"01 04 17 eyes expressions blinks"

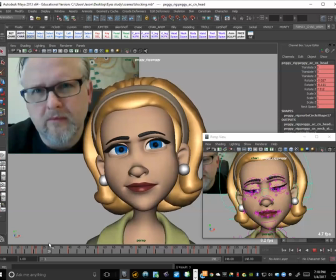So somewhere around here. Okay, I'm going to do a select all, set a key. So we let it drift like right here, but I'm going to get the face from 25,
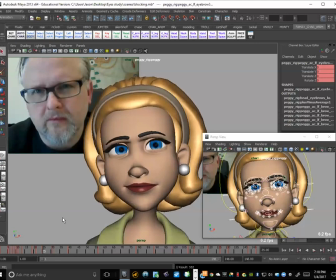and I'm going to key that at 31 because it's sort of like it's going to there, but we actually want it to keep it going, right? I don't want to like squint it straight away. We want to make sure that we have a nice transition into that.
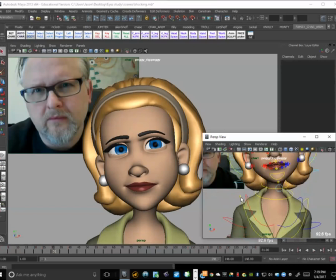Okay, see, like right in here,
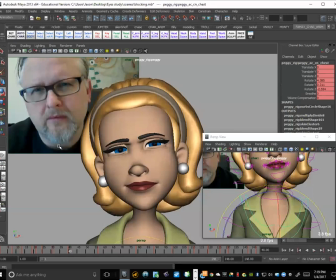I want to get that to come forward, and then we get that little bit of an angle change right here, right? So let's keep her coming forward in Z, right? And X, whoops. That.
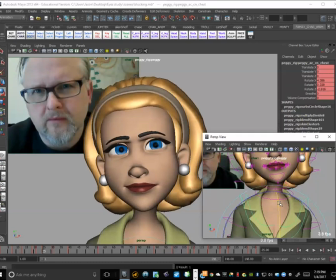And then we have that tiny little bit of an angle change here. I'm moving too much in Z here.
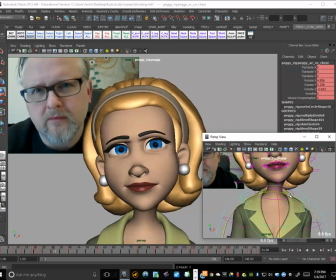Yeah, I'm just going to make this a little bit bigger just so I have a little bit finer control.
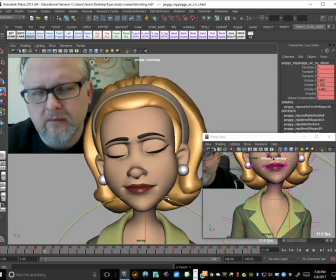Okay, good. start coming to there,
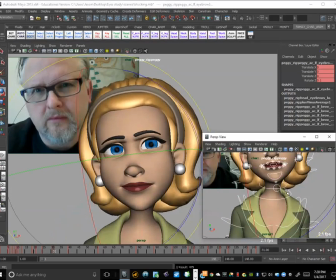and then I want to just allow the eyes to get a little bit wider to anticipate like what's actually happening, right?
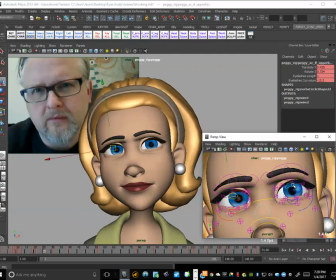Like even though like my eyes they're sort of like almost like coming back down into the squint already, but I want to like keep her.
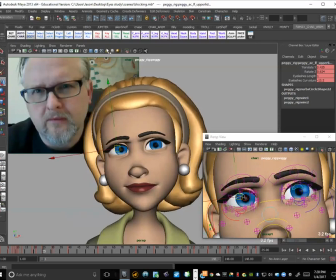Whoops, what do I want to do there? I must have done something. Hold on a second. Da, da, da. Here we go. Okay. Sorry about that. All right. So what was I doing? Okay. Yeah.
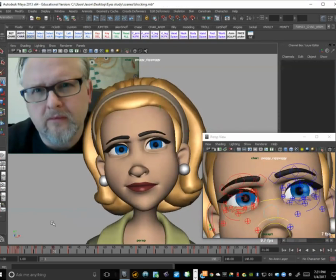So I want to get the eyes just to go slightly wider here. Just almost like to anticipate like the squint.
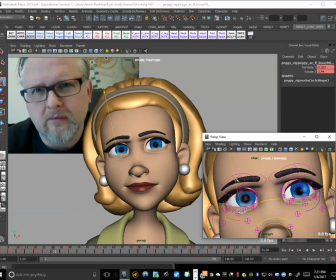So I want the eyes to have somewhere to go, right? Just I mean, I'm talking fractionally, right? So just a little bit of widening there before we push against it into that. Okay, so scrub through there.
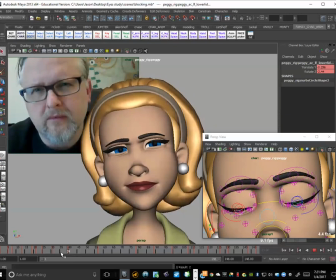Okay, now let's see how fast do they actually get from there to there, right? So it's kind of holding, and then I can see the pressure right there, right? So facial wise,
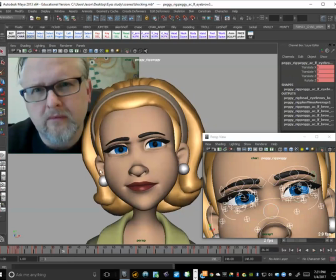I want to try and get that window of time because I don't want to let it drift like over so many frames because that's where the sort of computery looking animation happens, right? So I want to just kind of grab the face, okay, not the body, just the face, and then copy that to 36.
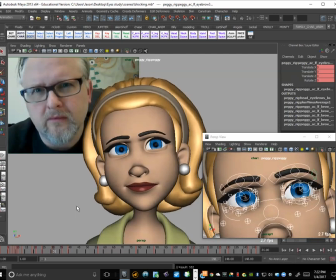Okay, so it's basically like holding in that position facial wise, and then we get into the squint. Okay, and then because we have like that little bit of a moving hold,
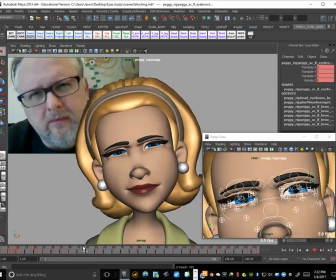like you can feel like it's actually pushing against it, right? You can feel like it's not hitting like at an invisible wall, right?